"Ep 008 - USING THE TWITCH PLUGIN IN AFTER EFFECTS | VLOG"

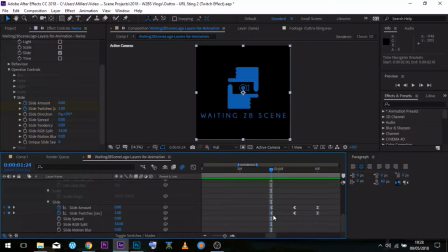[8:12]
Slide amount, the first keyframe is set to 0, then 3 frames later, I've actually set that up to 50, and then 3 frames later, that's back down to 0. And I did the same with the slide twitch itself. I actually went from 2 to 5, back to 2.
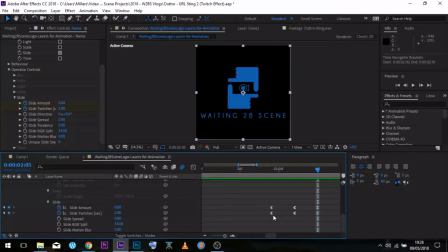[8:29]
So it's doing this ramp up to reveal the slide and then a ramp down so it disappears. Because if you don't do that, it's just going to be jittering and sliding all over the place the entire time. So you need to keyframe the animations into effect.
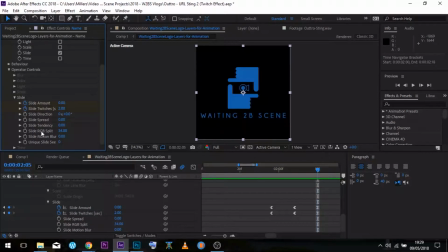[8:44]
And one of the other things that I did was this here option back up in the effects tab, the effects control, is slide RGB split. Now if we come to this second keyframe, if I increase that,
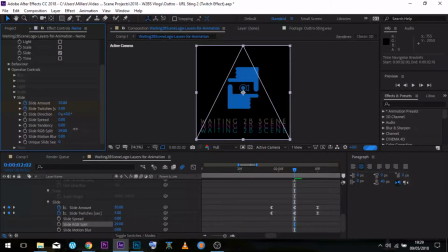[9:02]
you're going to see that that's affecting, that's the further I increase that split, the more the red, blue and green elements pull apart or slide, because that's what this particular effect is. And I think I had it on 34 there, which was really cool. That was enough. It gave enough movement for me to be happy. I didn't need it to be much further than that.
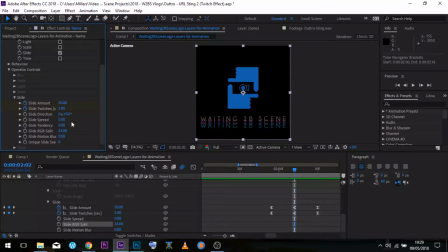[9:26]
The other thing is that I took this value, slide spread, which is a default higher than 0, because the spread actually does what the name says. It spreads that side to side. I didn't want that. I wanted it to just be a vertical rather than a horizontal movement, and so I reduced that value to 0, and it meant that when it did its glitch, its RGB glitch, it just glitched up and down. And And the rest is history. As far as making the logo is concerned, that is how I animated that.
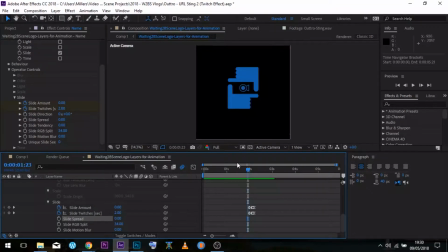[9:58]
Now, some of you might be going, okay, but this is on a black background at the moment. If you know After Effects, then you know that there's a little function down here that toggles the transparency.
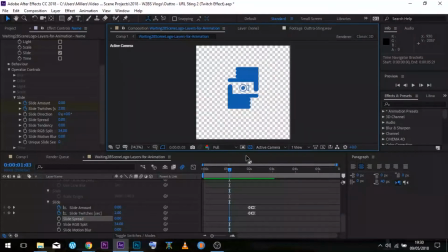[10:07]
And if I do that, there you go, you can see that actually the thing is transparent.
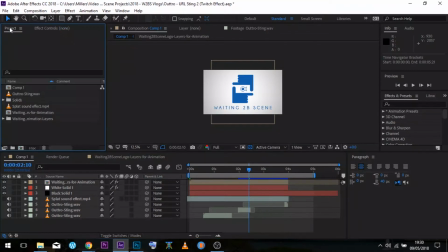[10:12]
Moving over to Comp 1 then, this is where I actually assembled the whole sting. So you can see at the top there, we've got the composition layer full of the logo elements that have been animated. So that's all ready to go. Underneath that, I've actually got two solids.
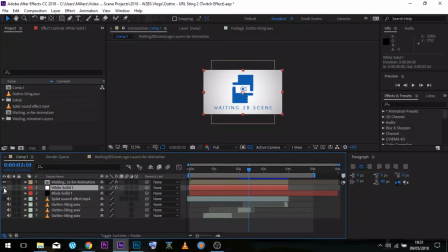[10:27]
There's a white solid because basically all of my branding is the blue sitting on white. It's on the website. I wanted it to be in the animated logo for all of my videos. It's on the business card. That's just the look that I wanted to go for. So I needed to have the animated logo sit on top of some white.
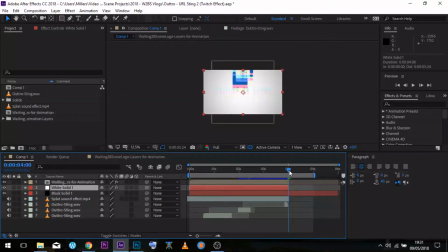[10:47]
And because it glitches at the end to nothing, I needed to have black. So I needed to include that black solid. One of the things that I did was I sourced some audio just because I enjoy the show. I like Brooklyn Nine-Nine. I wanted to animate it and tie it a little bit to the sound effects, particularly the sound effect that I used at the end. And that sound effect at the end is the police radio, just doing a kind of effect, a static effect.
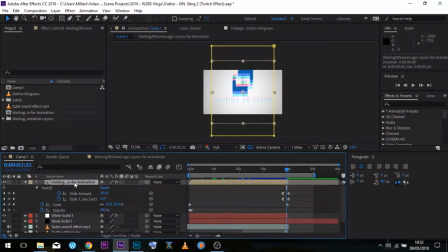[11:15]
If you have a look then, all the way at the top, if I hit U and then zoom in a little bit, you're going to see that here are all of the elements that I've actually keyed in and are at play.
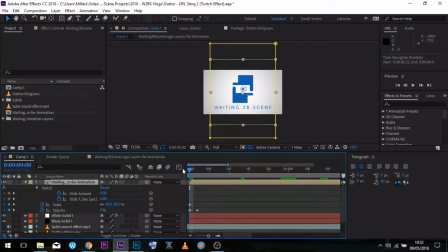[11:29]
So the first thing to notice, actually, if I come all the way back to the start, is that I've got scale and I have opacity. Those things are moving. So I've actually got the scale going from 80% down to, I think it's 75% by the end of the video.
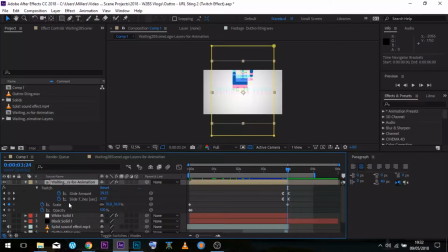[11:45]
Yep, there you go, 76%, close enough. And then I've also got some opacity at the beginning. The reason why I needed to increase opacity from 0 to 100 over as the video introduced is because the logo comp is at 2000 by 2000 pixels, and this one, because I did it at HD, that's obviously a lot smaller. So I needed to create a frame, a masking frame, blow out the feathering on the side so that when it moves in, it smooths through. And it looks nice and buttery.